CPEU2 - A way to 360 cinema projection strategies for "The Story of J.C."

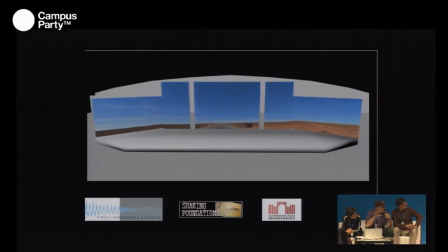744s
It's a very fast movement, but if you come slowly, the audience is shown the desert and it's expecting the desert. And then suddenly you come to the car and immediately the audience thinks, why is it there? What is it doing in the desert? What has come out in the next?
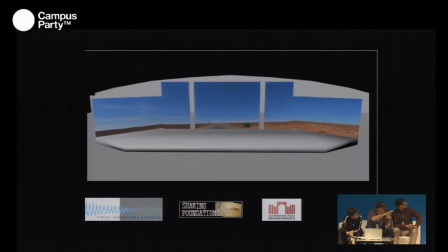761s
And I found it a very interesting thing because it's so much space to perform before coming to the car. and then I thought well it would be really nice to find out if the car could move but this
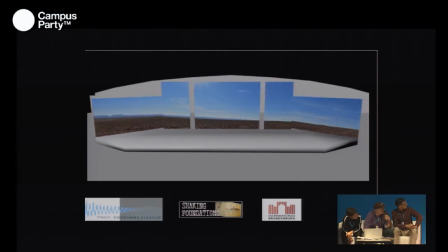779s
is nothing so really new because it's something like Quicktime VR and things on a very big space and the next task was to make the car move inside this.
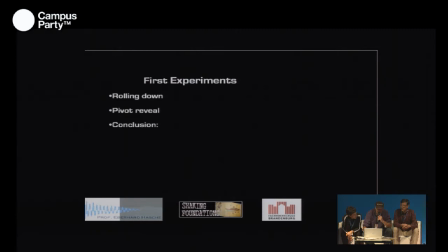791s
So we came to the conclusion that this thing is worth another rehearsing so and if it's worse I'm going a little bit into what it is it's
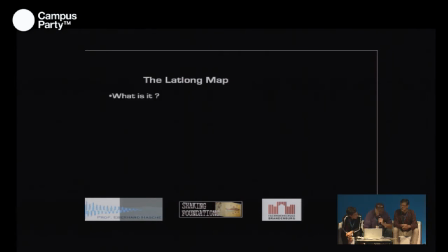805s
called the let long map what is it a let long map is abbreviation from latitude longitude and it comes it's a geographic coordinate system that enables
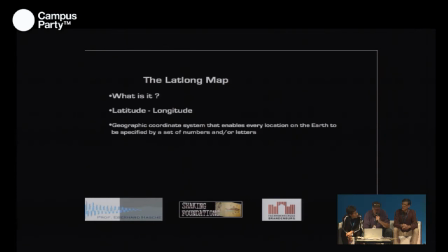818s
every location on earth to be specified by a set of numbers and or letters it's from Wikipedia definition and what it says is the polar coordinates of some point on a spherical element or the earth in this case.
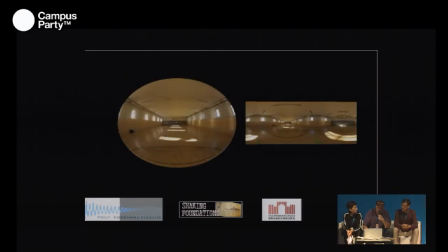838s
If you roll up a texture applied to the sphere you have this kind on the left side from me is some kind of a rectangle image which has the whole world in it
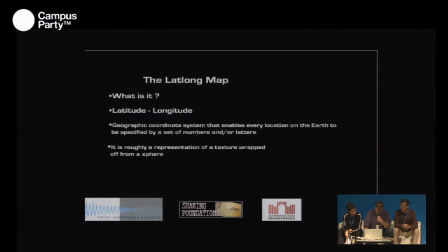854s
and it is roughly the texture. And where does it come from? It's heavily used in computer graphics in image-based lighting in 3D applications.
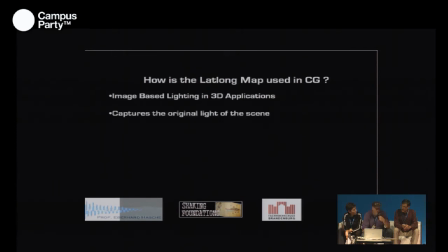869s
It is mostly used to capture the original light from the scene. You take from scene, everybody does it, and capture all the light conditions mostly in shots outside but inside as well and they are brought
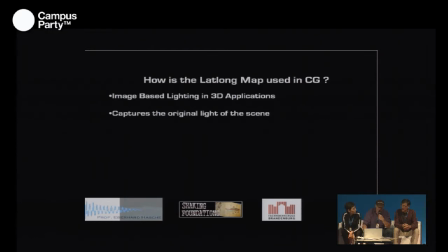883s
in and home and then they can apply it to 3D models and they are lit as they would be in the shot. This is very common and very often used and without it no convincing 3D making is possible.
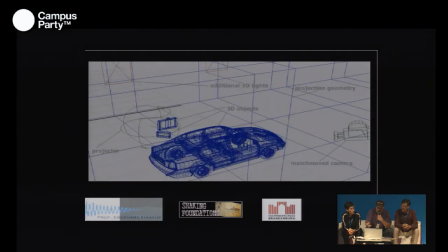900s
I'll show you some short explanation. This is some basic set up you have the car in this case it's the model you have the geometry it could be a sphere but in this case it would be a gem and it's more
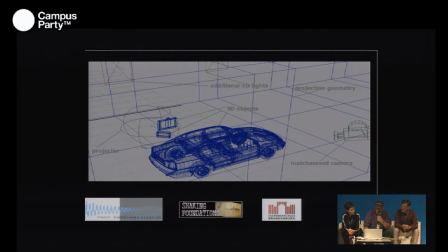917s
a rectangle thing then you have the image move cameras and means the camera that is in live movie moving around is applied to 3d it's just calculated how they move and every move they made are applied to the 3d camera then it moves and shots the 3d model and brings into the film.
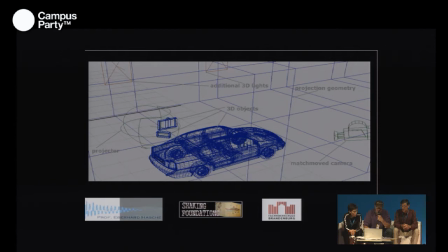936s
It's nothing new. You have a projector and this is interesting in this case it's a spherical projector and projected the light of the scene on the geometry
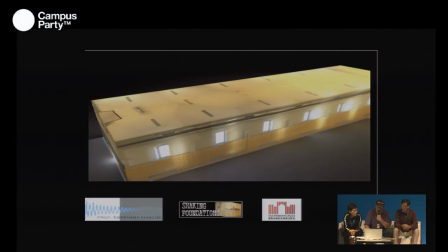949s
and the geometry then is lighting the car in this case and you notice
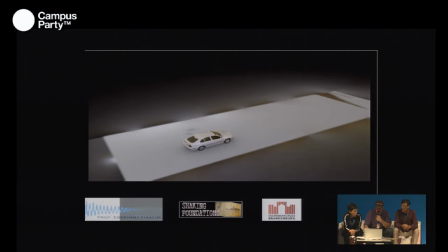954s
the color bleeding going on reflections and if you rendered out to all the things,
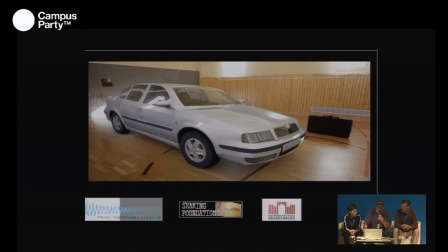960s
it would look like this, and if you move it, the reflections will move as well. This is where it comes from.